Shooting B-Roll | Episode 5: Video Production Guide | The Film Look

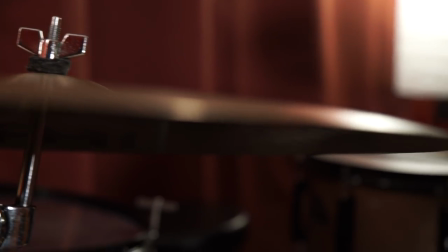0:00 In the last video we spoke about how to shoot an interview. Most videos will need some form of b-roll to lay over the interview and that's what we're going to talk about in this video. Welcome to the film look in episode 5 the video production guide.
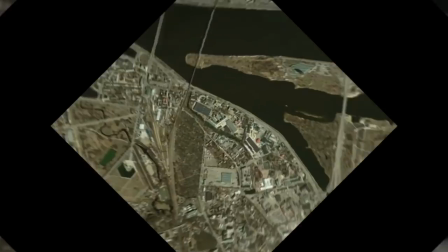0:15 If you're looking for stylish transitions for your video then check out Stanza by Rocketstock. You'll be cutting from scene to scene like a pro.
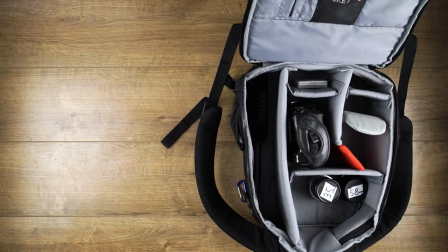0:22 Link in the description. Capturing b-roll can be done in many different ways but it will also depend on what type of equipment you can afford and don't worry if you can't afford the best equipment now.
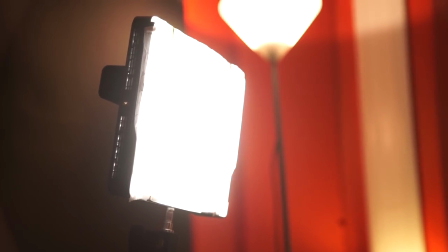0:31 Concentrate on the equipment you do own and make as much money with that as you can. But if you have a slider, use a slider.
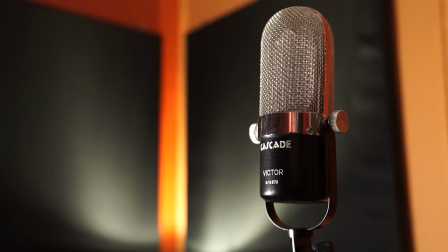0:37 If your client needs a drone shot, price for a drone shot. But remember, if you only have a camera and a tripod, a well composed shot always trumps the fancy ones.
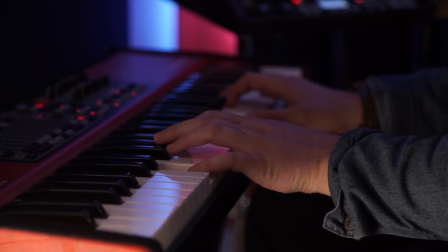0:45 I play various instruments. I play piano, guitar, bass, play a bit of ukulele.
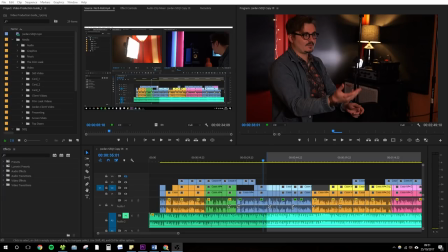0:51 It's just the odd thing. Anything that makes a note, I'll give it a go.
B-roll doesn't just help you shape the interview or voiceover into a story.
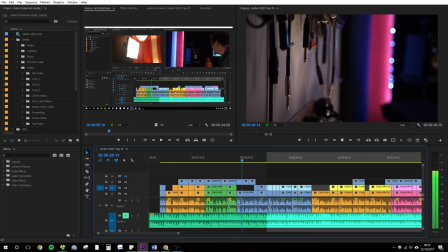0:58 It also helps you hide the cuts you've made to the footage. B-roll will help hide unnecessary answers, poses, ums and ahs.
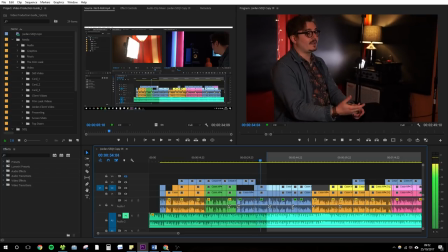1:04 If you didn't have b-roll, the interview cuts would look like this.
I thought it looked cool to be in a band.
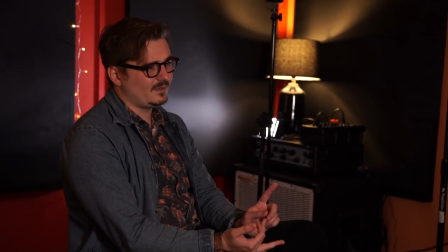1:09 And then I got obsessed with the Beach Boys, Brian Wilson, and as a kid, like the Beatles or George Martin who produced the Beatles.
There are lots of different techniques when it comes to capturing b-roll, but each shot needs to represent what your client is trying to offer, sell or promote.
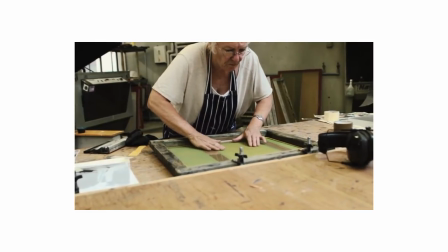1:23 Slider. Clients love slider shots as the clean movement turns a boring conference room into something more interesting.
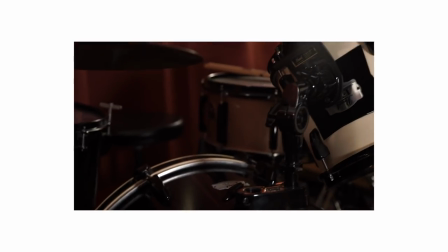1:29 With some distance between your subject and your background, you can create a parallax sliding effect which can really enhance the shot of a product or a piece of art.
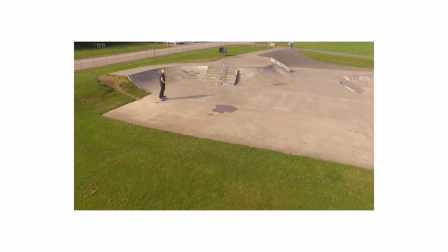1:36 We have a video all about the camera slider on our channel. Drone. Just like a slider shot, they can be overused and 90% of jobs usually don't need them.
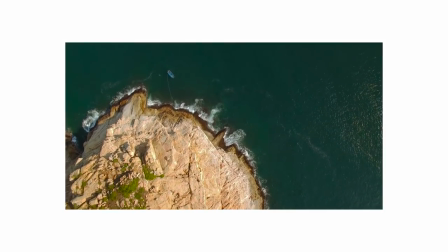1:44 Unless you have a passion for flying drones, budget in for a professional who already has their wings.
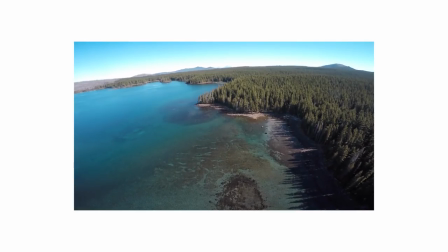1:49 It will save you time and money as getting a drone pilot's license is expensive and time consuming.
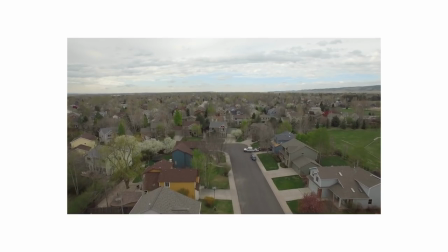1:54 If a client is asking for a drone simply because it looks cool,
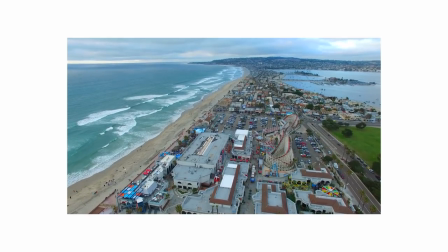1:57 let them know Solid story is always the better option achieving the film look is more than just fancy shots handheld handheld
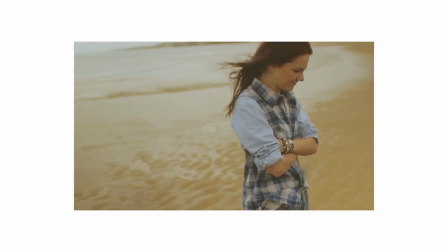2:04 shots can help you move quickly and create dynamic shots the cliche video production handheld shot is following your subject
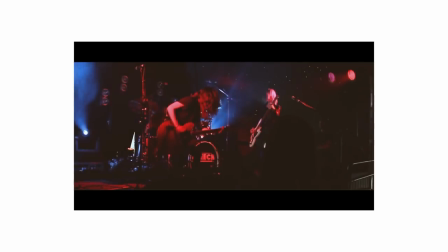2:10 walking when shooting a busy event there is never really a safe place to set up a tripod so handheld is definitely the way to go slow
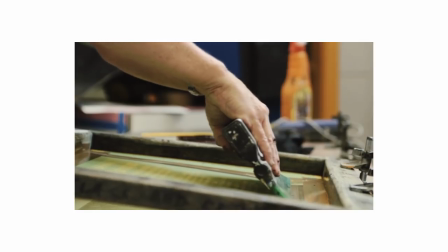2:16 motion slow motion is great to shoot if your subject in your frame is moving clients love it and it's really easy to do just adjust your settings
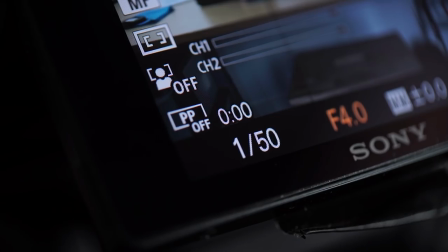2:23 from 24 fps to for example 60 then double your shutter speed from 150th to 100th.
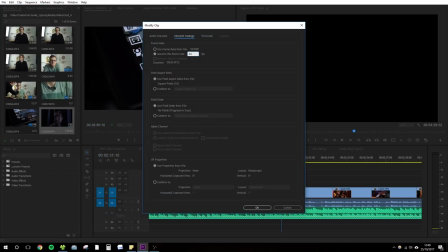2:29 Then you can half the speed of your footage in your editor. Take your time when capturing b-roll.
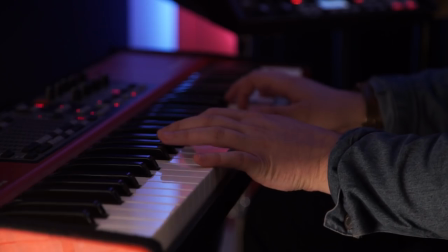2:33 At first it may seem like it's less important than all of the other footage but the quality of your b-roll will make or break the final video.
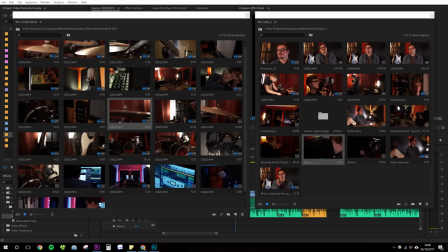2:39 Be patient and do multiple takes if necessary. Don't overshoot. When you start to shoot videos you will have a tendency to overshoot.
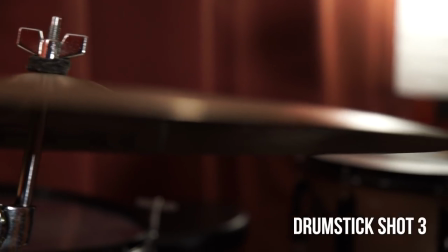2:46 It's not a bad thing but you'll start to realize that the more you shoot the more time you'll be sorting through the footage and the more storage space you will need. If the final video needs to be two minutes you don't need to be spending the whole day shooting b-roll.
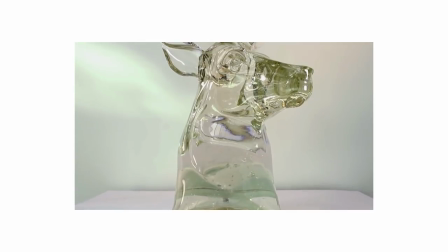2:58 Whatever tools or techniques you use to capture your b-roll, remember that every shot needs to tell a story.
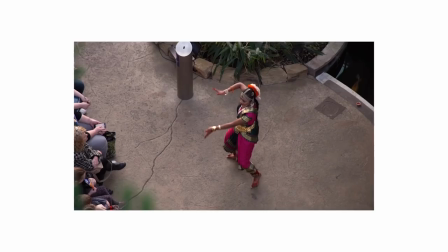3:03 Practice makes perfect and eventually you'll be able to just turn up to the location and know exactly what will look good because you've likely shot somewhere like that before. And remember enjoy it, it might seem very stressful at the start but just take your time and enjoy yourself.
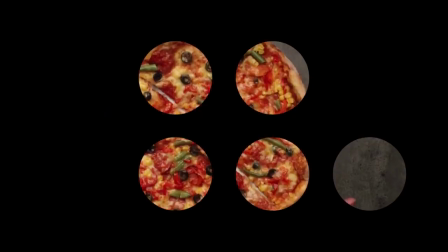3:16 Thanks to Rocketsock for sponsoring this episode. With over 200 exclusive transitions, their pack stanza can get your video looking great too. Check it out yourself by visiting rocketsoft.com or via the link in the description.
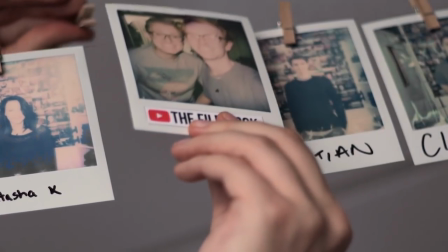3:32 Let us know in the comments below how you shoot b-roll and if you have any tips. Also if you have any questions ask those too.
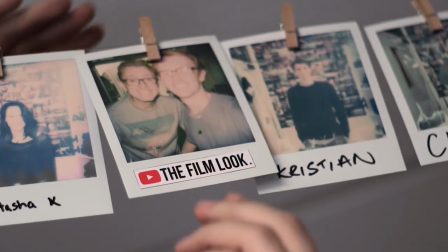3:38 Thanks for watching the film look and remember achieve it one shot at a time.